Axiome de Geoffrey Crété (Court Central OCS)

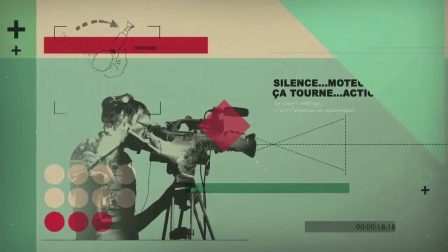0:05 Générique
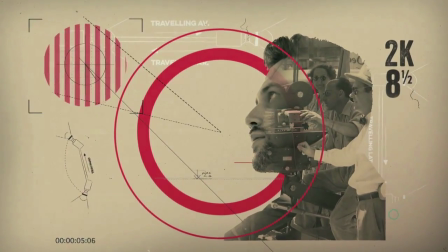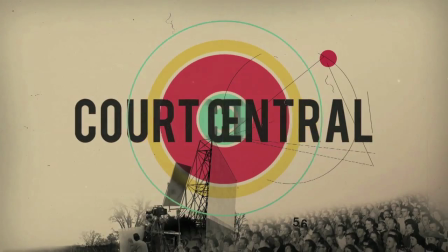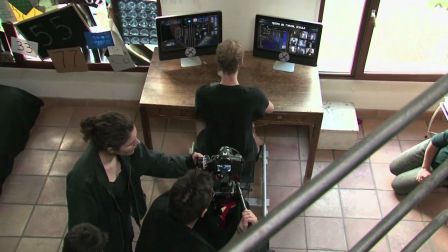0:18 ... Salut et bienvenue dans Cour Centrale, le magazine du Nouveau Cinéma. Au programme de La Gazette, cette semaine, on va se perdre dans l'univers du film court avec deux bijoux, Axiom et The Cure.
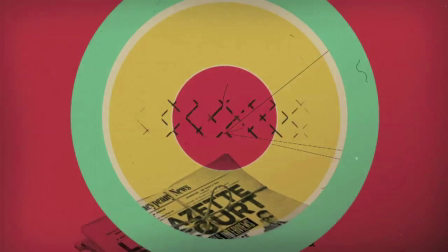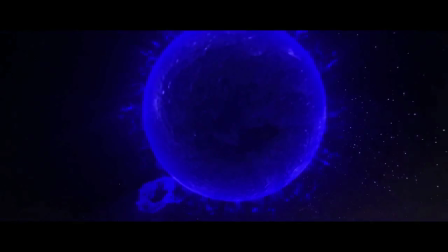0:36 La Gazette du Court, toujours en quête des futures étoiles du cinéma,
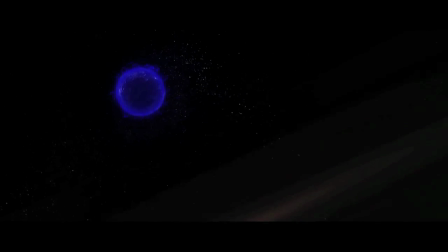0:40 part cette semaine dans la galaxie du court à la découverte de Axiom, écrit et réalisé par Geoffrey Créter, un film de science-fiction, donc un genre plutôt rare dans l'univers du film court. C'est fantastique, c'est de la SF très basée dans le réel, ça parle d'un garçon qui est né avec une malformation à la jambe, qui porte une prothèse et qui est aussi né avec une empreinte mystérieuse gravée dans son oeil. Donc il passe toute sa vie à essayer de comprendre pourquoi il est né avec ses anomalies.
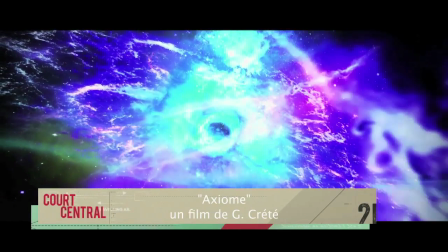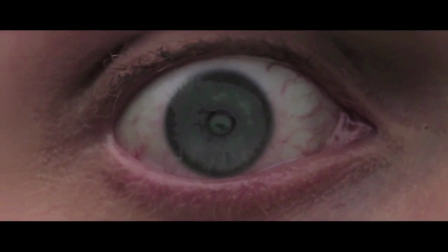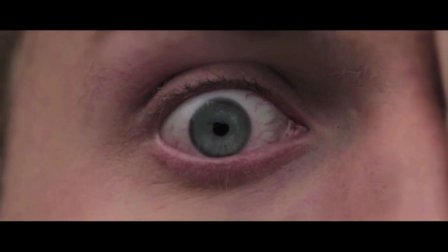1:22 Le film s'ouvre littéralement sur l'oeil du personnage,
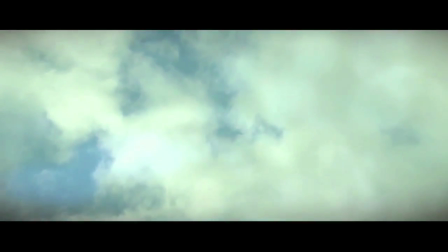1:26 on ressort littéralement de sa tête, c'est l'idée, et du coup tout le film est vu de son point de vue, on reste collé à son corps du début à la fin, on est vraiment avec lui, il est de tous les plans.
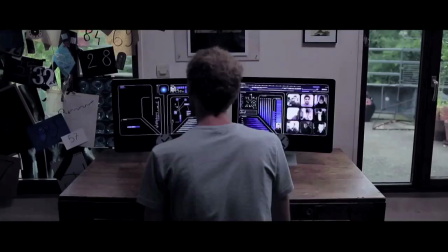1:38 Il y a beaucoup de traveling très lent, à peine perceptible, qui l'accompagnent constamment.
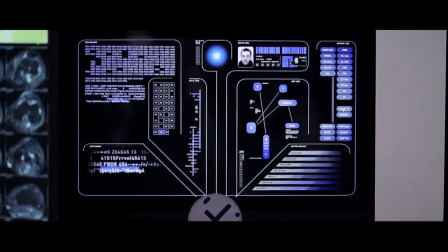1:44 De toute façon, l'idée, c'est toujours que la mise en scène l'accompagne. J'ai imaginé un peu l'open space du futur.
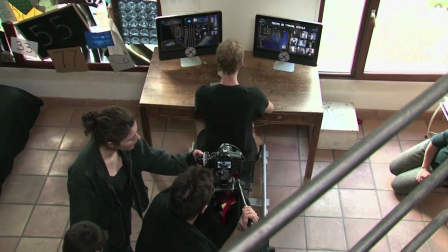1:48 C'est une sorte de télétravail où tout le monde travaille avec deux écrans chez lui, fournis par une sorte de société Big Brother.
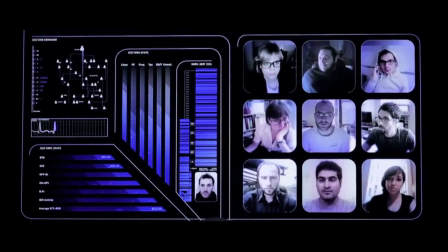1:53 Et tout le monde est filmé par un webcam. Tout le monde s'auto-surveille et il y a une sorte de contre-maître qui régit tout ça.
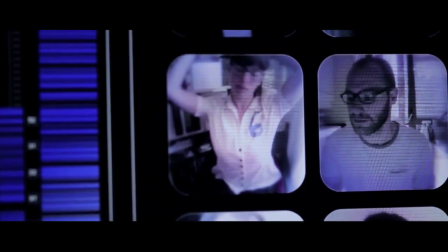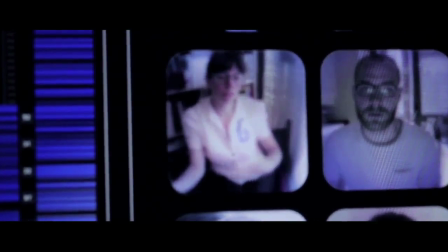2:04 L'histoire dérape au moment où on découvre une première forme de vie extraterrestre aux confins du système solaire et qu'il se rend compte que cette forme de vie a la forme exacte de ce qu'il voit dans son oeil.
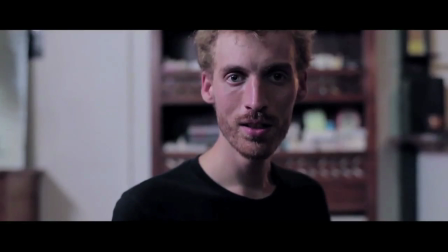2:15 Et à partir de là, son monde commence à déraper.
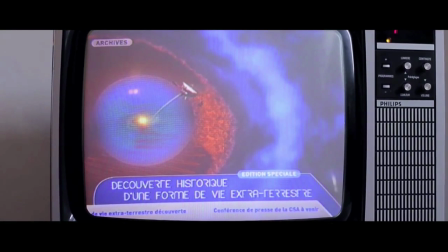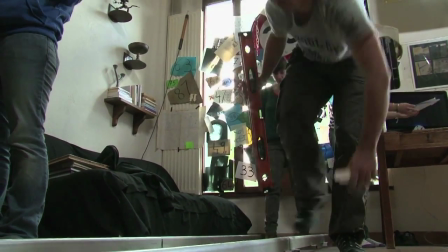2:23 Cette séquence de l'appartement, c'est là que le scénario s'emballe. Il commence à péter un plomb parce qu'il se rend compte à quel point il est surveillé.
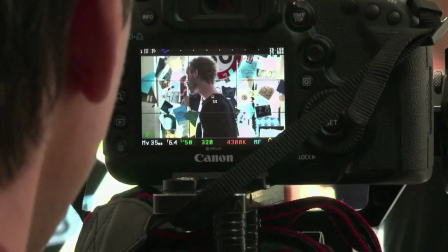2:29 C'est là qu'il s'énerve et arrache le mur. Il reste plus longtemps de profil. Plus longtemps, ça lâche maintenant.
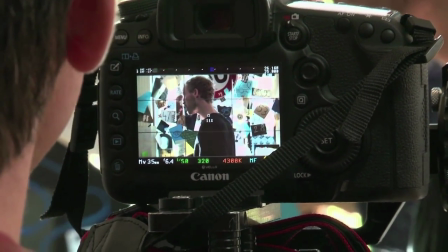2:34 Euh, bah, 3-4 secondes, tu vois. Tu peux baisser un peu les yeux. Et c'est un seul coup, tu t'énerves sur le truc.
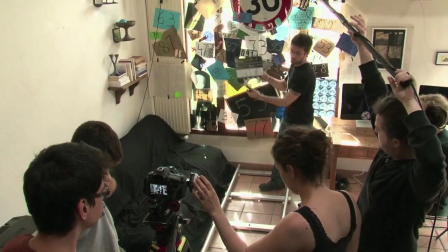2:42 20h06, Clémentine, t'es dans le bureau. On ne bouge plus. T'es clappé. Action.
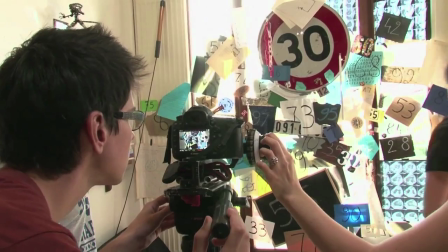2:50 J'aime bien l'idée qu'il essaye de résoudre lui-même son énigme, l'énigme de son corps, sa place sur terre, la raison de tout ce qui ne va pas chez lui.
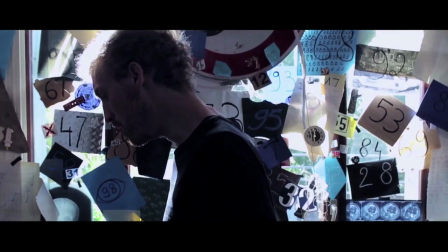2:58 Jusqu'à ce qu'il arrive à un point de non-retour où, en fait, il a un choix à faire.
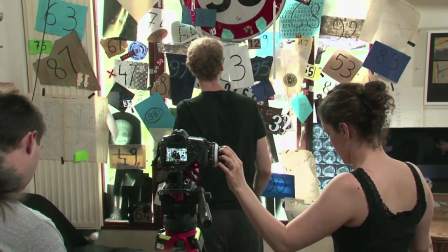de l'ASF pour moi. J'aime quand c'est rattaché à quelque chose de très terre à terre. J'aime en fait quand la réalité commence à dévier, à se fissurer et qu'il y a du fantastique et de l'étrange, de la paranoïa qui s'insère dedans.